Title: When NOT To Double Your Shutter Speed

So you've all heard it before, your shutter speed should be twice your frame rate, the 180-degree rule. If you shoot at 25 frames, your shutter speed should be 1/50. But today, we're going to go over 3 different instances where you should break that rule. You better like the video because I actually broke a ruler. Welcome back to another Quick Tip Tuesdays. My name is Camilla for DKD21 Media. If you're new to the channel, I talk about filmmaking tips, tutorials, and sometimes I teach you guys how to improve your production quality. So if that's something you're into, consider subscribing.
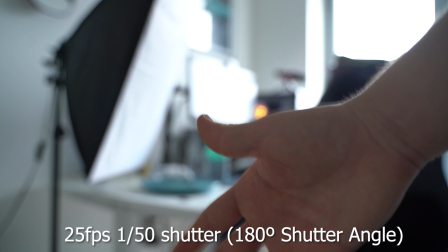(0:41)
So if you don't know much about the 180-degree rule, the reason we follow it is to give a realistic amount of motion blur when we are filming our footage. If we film at 25 frames per second and our shutter speed is at 1/50, we get motion blur that looks like this. That is very realistic to what we see through our human eye.
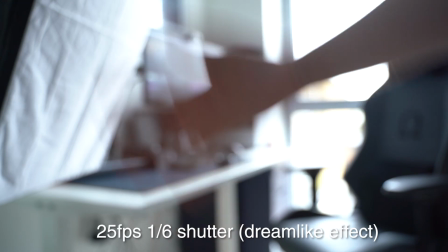(1:00)
If we crank this up, it looks a bit more jittery, and if we crank this down, it's all very slow and dreamlike, and it's very weird. And this rule is talked about a lot in filmmaking and cinematography, and what a lot of filmmakers are being encouraged to do. But the first way that I actually encourage you not to follow this rule is when you are going to be doing some motion tracking.
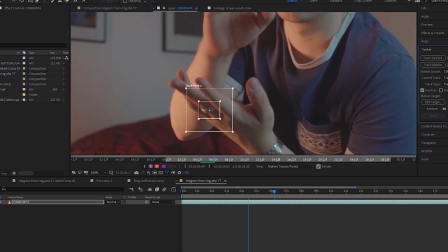(1:20)
So when you do motion tracking on software like After Effects, the software is basically looking at different frames for the same thing that you have pointed out. Say for example, you want to track this part of a phone and you have your shutter speed at 1/50 because you're following the 180-degree shutter speed rule.
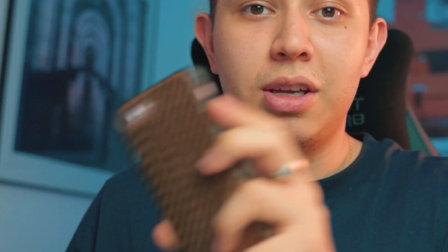(1:37)
And say you move your phone quite fast, as you can see frame by frame, you're going to experience a lot of motion blur, which means that the software is going to struggle a lot when it comes to recognizing the points and then helping you track. And that actually causes a massive headache when you're going to track an object.
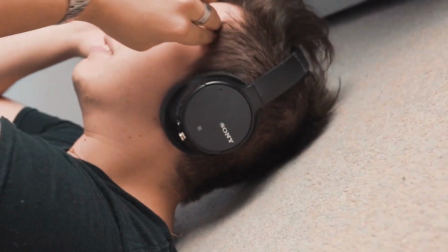(1:51)
In the first episode of Unscrambling the Edit, I messed this up at the beginning because I didn't apply that principle,
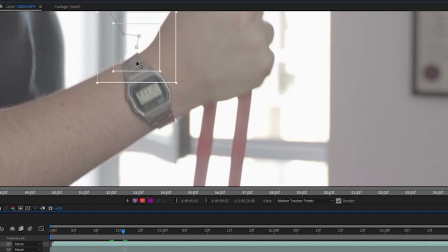(1:58)
and so I struggled a lot when I was trying to track my watch in one of the bicep curl scenes, which added another hour to the editing process. I had to re-track it manually.
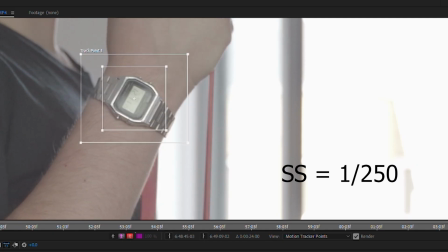(2:08)
So if you're shooting at 25 frames per second and you want to do some motion tracking, start at minimum 1/100th of a second, and then maybe have a look at the footage. Depending on how fast you're moving, you might want to increase that. So the second instance when you want to break this rule is when you're going to film high-paced scenes.
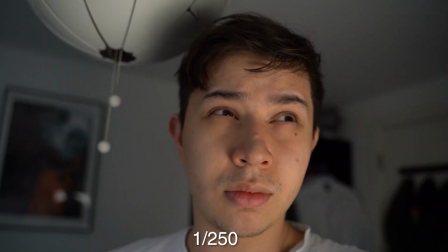(2:24)
So the consequence of shooting at a high frame rate is that your footage looks very jittery. It looks like things are moving really fast and very unnatural.
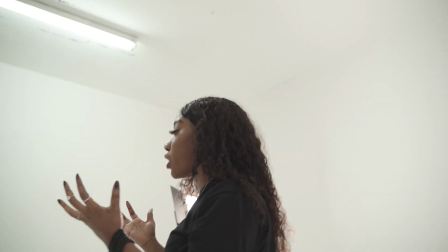(2:31)
And sometimes this is very good, especially if you're shooting music videos or if you're shooting a scene where there's a fight going on and you want it to really dramatize the effect.
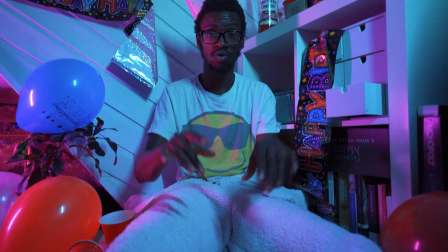(2:40)
If you combine this with some handheld camera shakes, then you have a perfect jittery experience. And this is because it makes the viewers kind of uncomfortable. It makes everything seem like it's going faster than it actually is.
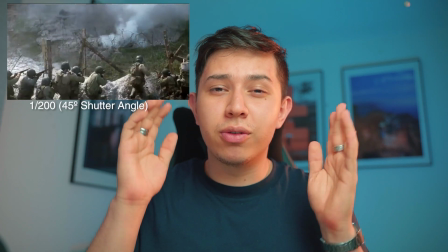(2:50)
So in the film Saving Private Ryan, they actually did this.
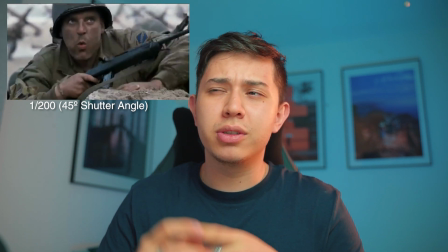(2:53)
They shot at a 45-degree shutter angle, which is roughly 1/200th of a second, if my maths is correct.
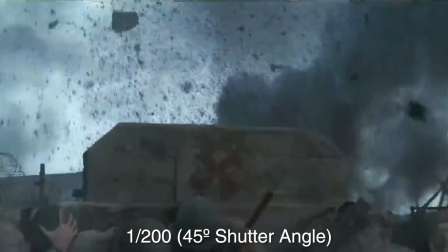(3:00)
JK, I actually just did the maths beforehand. And this allowed for particle and debris to be seen very clearly, and to give that kind of jittery effect the whole way through.
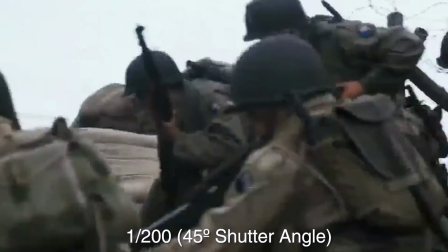(3:09)
You would see everything and it wasn't covered up in motion blur, which goes on to our next and final instance when you don't want to follow the 180-degree shutter rule,
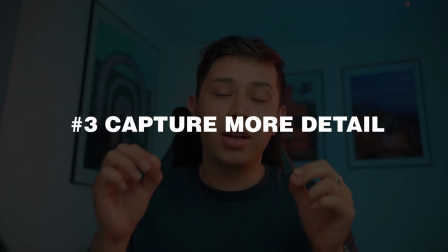(3:19)
and that is when you want to capture details in your shots that may be lost because of motion blur.
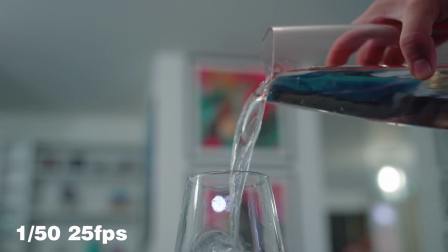(3:25)
So we take this typical shot of a jug pouring water. This is shot at 25 frames per second at 1/50th of shutter speed.
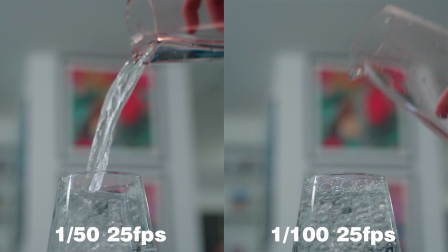(3:33)
However, if I crank this shutter speed up to 1/100 and then again, you can see the differences as you go up.
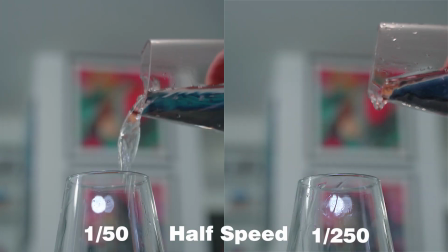(3:41)
At 1/250, you can clearly see the particles of the water.
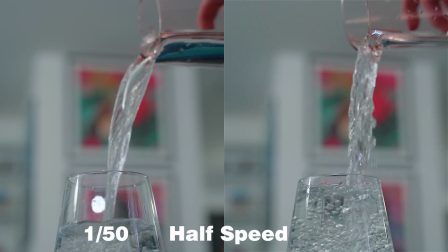(3:46)
If you're going for an effect where you need to see things much more clearly, that is going to work.
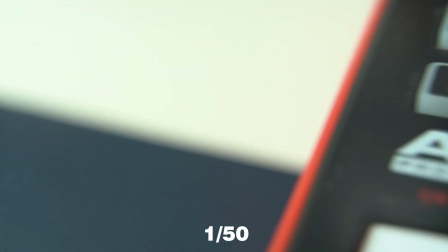(3:50)
Here's another example where I'm moving a logo across the screen, but as you can see, if we follow the 180-degree rule, it's very hard to make out the logo.
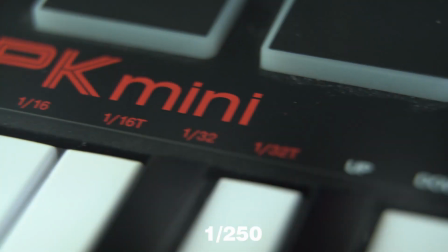(3:58)
However, if I increase the shutter speed, you can see the logo much clearer.